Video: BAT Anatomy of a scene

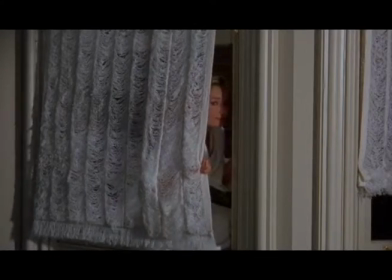0:06 So, we open with Holly entering Paul's apartment, and immediately we see that Edwards, the director,
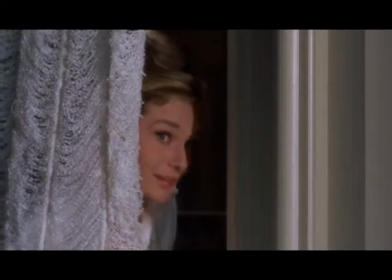0:14 utilizes a lighting technique in which only half of her face is exposed and the other half is shadowed.
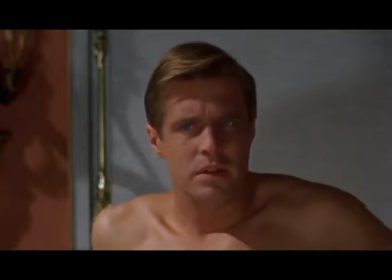0:21 He does this to try to create this impression that there are two sides to Holly as a character,
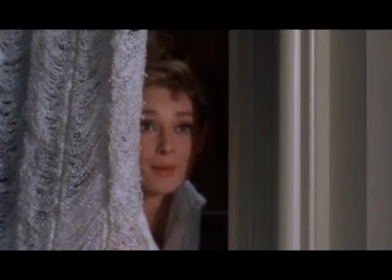0:27 which are two sides that we'll continue to see throughout the rest of the scene.
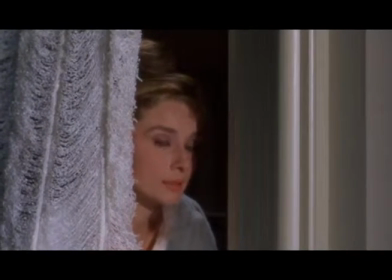0:32 Holly is also in the windowsill of the apartment to kind of express the emotional narrative of the scene,
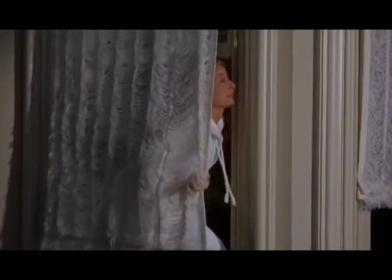0:40 because even though physically she's looking into the room, we as an audience are also looking into her as a character for the first time in the film.
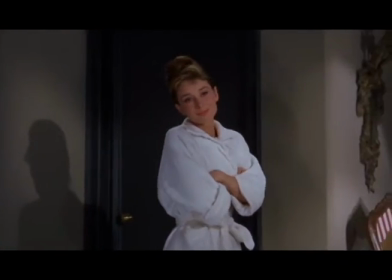0:48 When Holly finally enters the room, it's a big step for her as she feels comfortable with Paul,
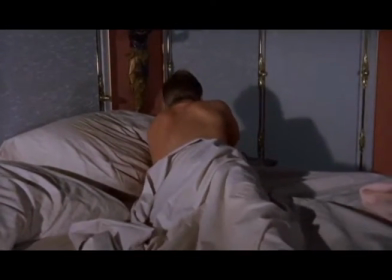0:54 and Edwards reflects this by using a larger camera angle and longer shot to kind of express this liberation.
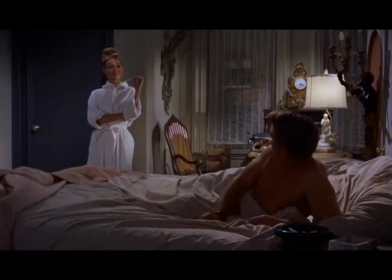1:01 We see Holly is dressed in a white robe.
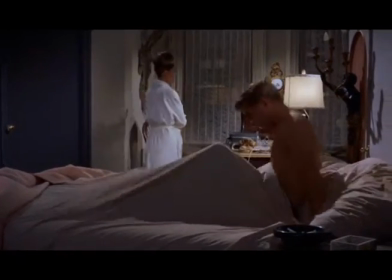1:05 This is a use of mise-en-scene by Edwards to try to use the costuming and the clothing
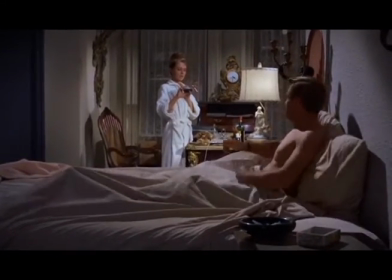1:11 to reflect the emotional aspects of these characters.
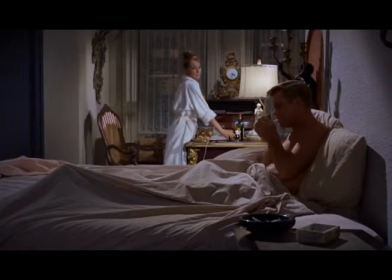1:17 The white color, for instance, helps to reflect this idea of purity and convey this almost virginal aspect of Holly.
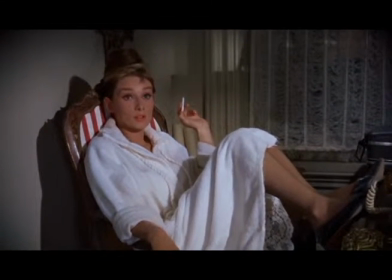1:25 But this continual contrast and theme of who really is Holly, is she the good or is she the bad,
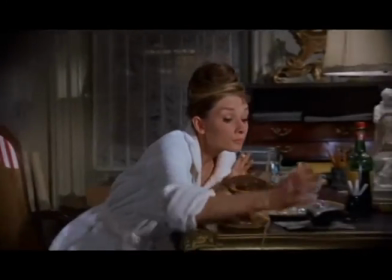1:32 continues in the scene as we immediately see Holly begin to smoke a cigarette.
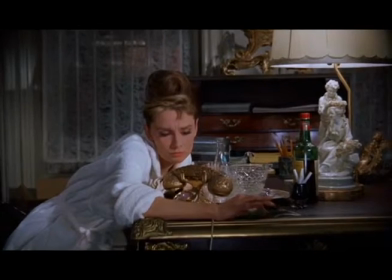1:38 And later in the scene, she'll begin to drink some alcohol as well.
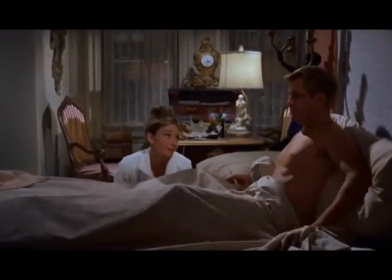1:41 And so these sinful actions help to contrast her pure and innocent demeanor and physical appearance.
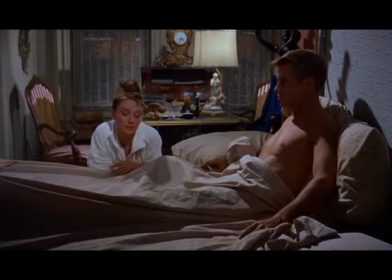1:50 and this again is Edward's use of mise-en-scene and other framing techniques to try to depict this contrast within her character.
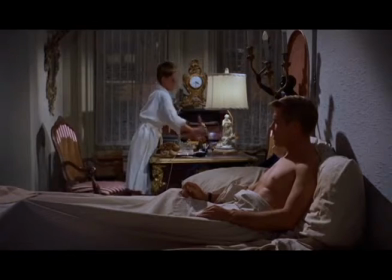1:59 You'll also notice that Paul is staged in this scene very close to the camera,
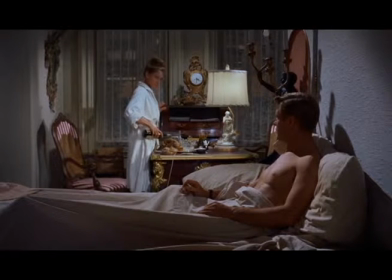2:06 and this kind of creates the effect that he's almost one with the audience, he's another audience member.
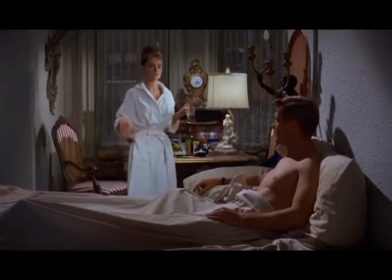2:12 He's also shadowed in this scene. Because director Blake Edwards really wants to focus only on Holly, because, again,
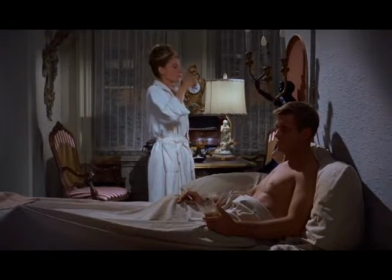2:19 the narrative purpose of this moment in the film is really to delve deeper into who she is as a character.
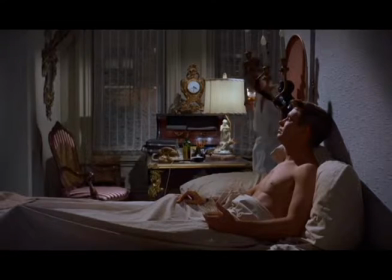2:25 So we don't necessarily focus much on him, and that's mostly in part due to Edwards' framing techniques.
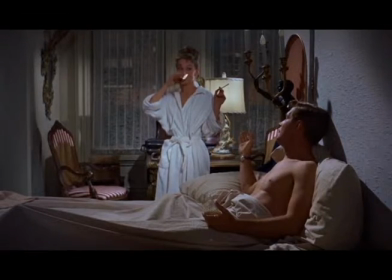2:34 And so really we see all the lighting and all the focus go to Holly.
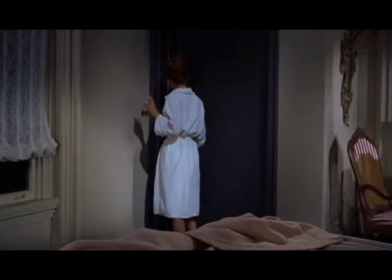2:39 Additionally, a big trend of the 1950s and 40s and 60s was this use of high-key lighting by directors.
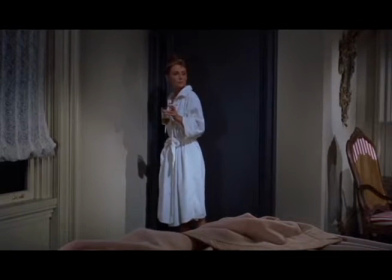2:47 And what high-key lighting did is create this effect that the actors and characters are glowing in a sense.
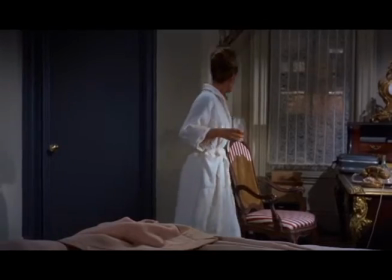2:53 And in this scene, Edward utilizes the high-key lighting to kind of make his characters even more glamorous,
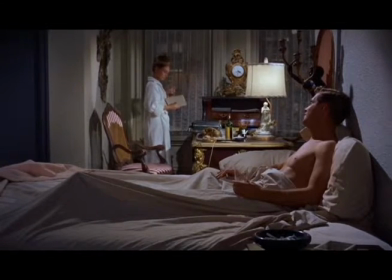3:00 more beautiful, which helps his ultimate purpose of really depicting a very classic,
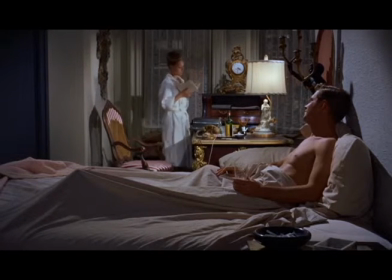3:05 very traditional, and very glamorous and beautiful romance story set in New York City with these two characters. So thank you very much, and I hope you enjoyed this.